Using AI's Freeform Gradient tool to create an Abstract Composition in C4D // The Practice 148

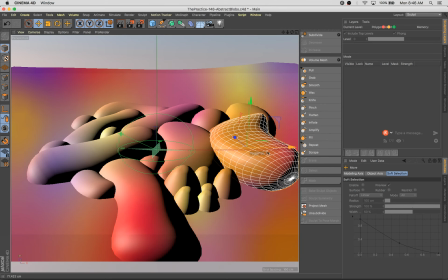What I also might want to do is maybe adding a few simpler textures here to just kind of break up some of this overall gradient texture.
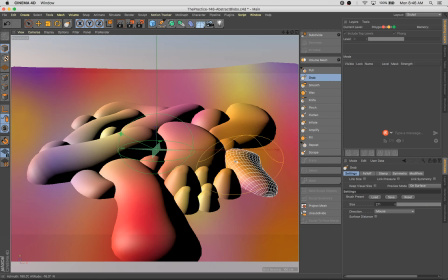I want to fill out my sort of workspace here with geometry first a little bit more before I do that, but
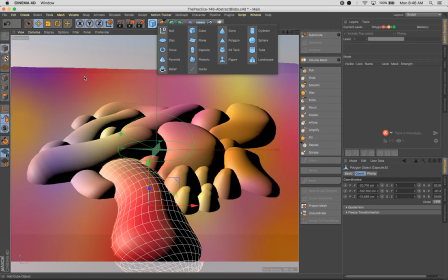let's just add in, well, no, let's use this guy.
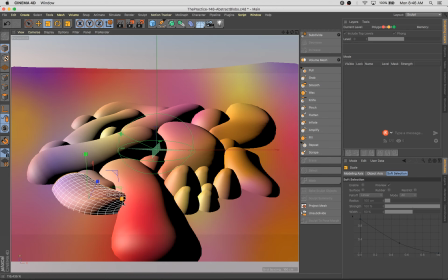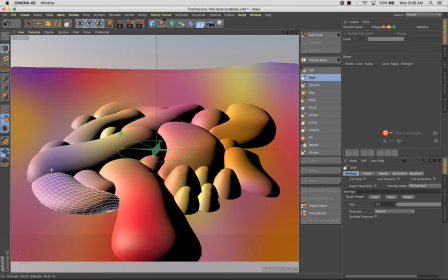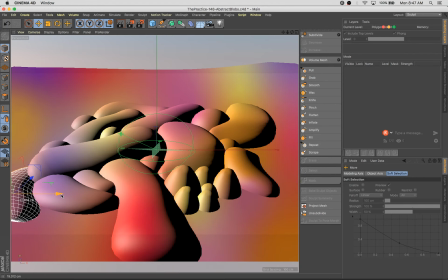It was years of using Cinema 4D before I found out about these sculpt tools, and they've really unlocked a lot for me, especially because I like character modeling and organic modeling and landscapes so much.
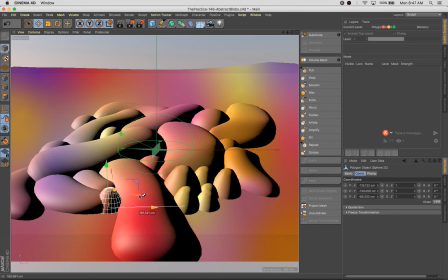They've really, it's just been a huge boon to my workflow. All right, so let's kind of see what we have here.
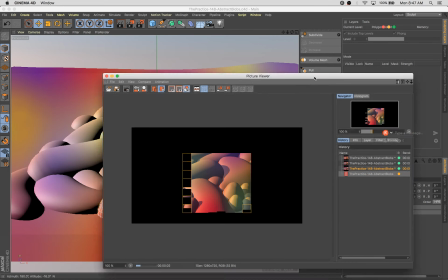A little psychedelic, yeah?
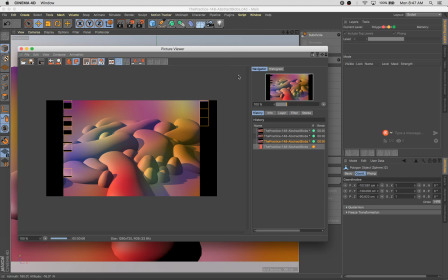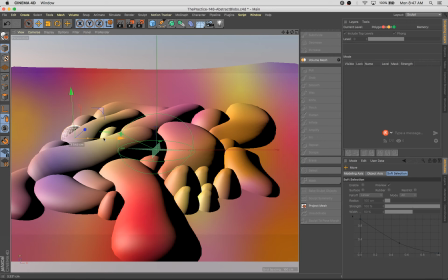Maybe I should introduce some pointy elements or some sharp elements or something just to contrast a little bit with all this rounded stuff.
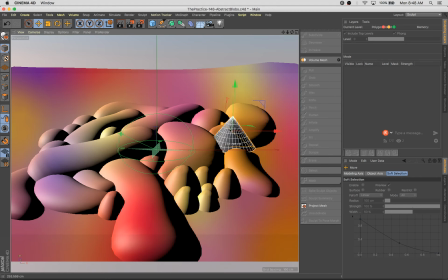I actually think that's a good idea. Let's try some of that.
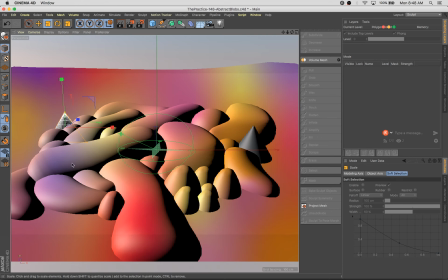A lot of different types of contrast out there. Obviously, when you say contrast, a lot of times people think of light and dark. Contrast in the value range. But there's contrast in, in color, obviously, but in lightness and darkness,
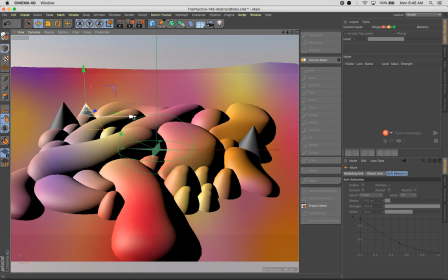in shape, in, volume. When you're talking about animation, there's contrast in like the way the thing moves, if it's a soft, jiggly movement, if it's a,
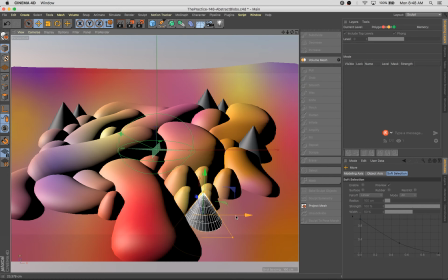like a hard, staccatic, no easing kind of movement. Contrast is a great thing. Comes in a lot of shapes and sizes. Looks like we have a few more viewers now that I finally connected YouTube.
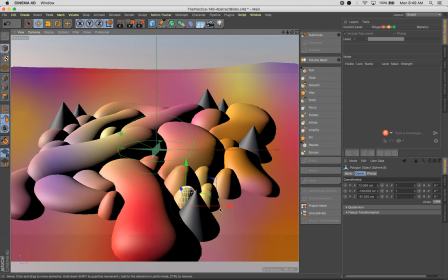Guys, I'm a silly 3D artist. I'm not a live streaming expert. So thanks for bearing with me on that. So now we're just going through and adding a little more detail in. Smaller bits. Scale is another great way to add variety and contrast.
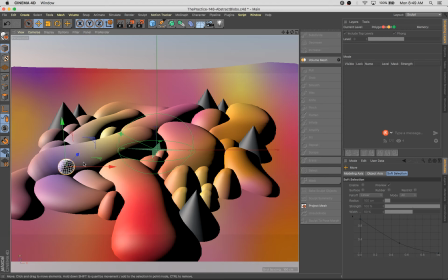Contrast between a really large and a really small thing is sometimes amazing. I try to play with that a bit in my work.
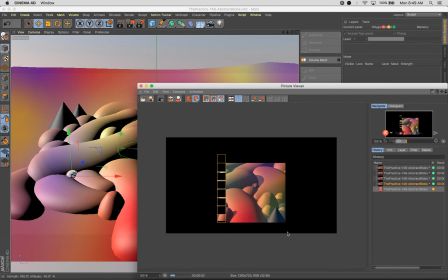So let's see what we have here. I know we're going to have untextured pointy bits. Let's throw those in.
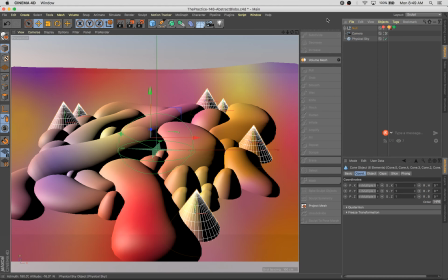Talk about easy texturing, right? Just a few minutes in Illustrator, and then we just apply it all to this null, which I love. I like keeping things simple. It's always great.
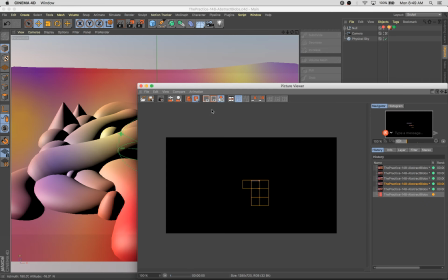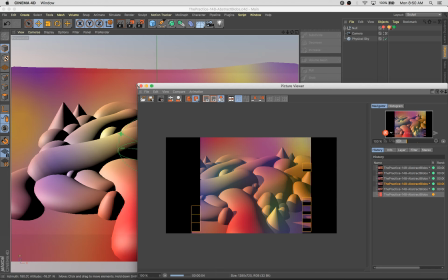So I'm going to try this with a little bit of GI.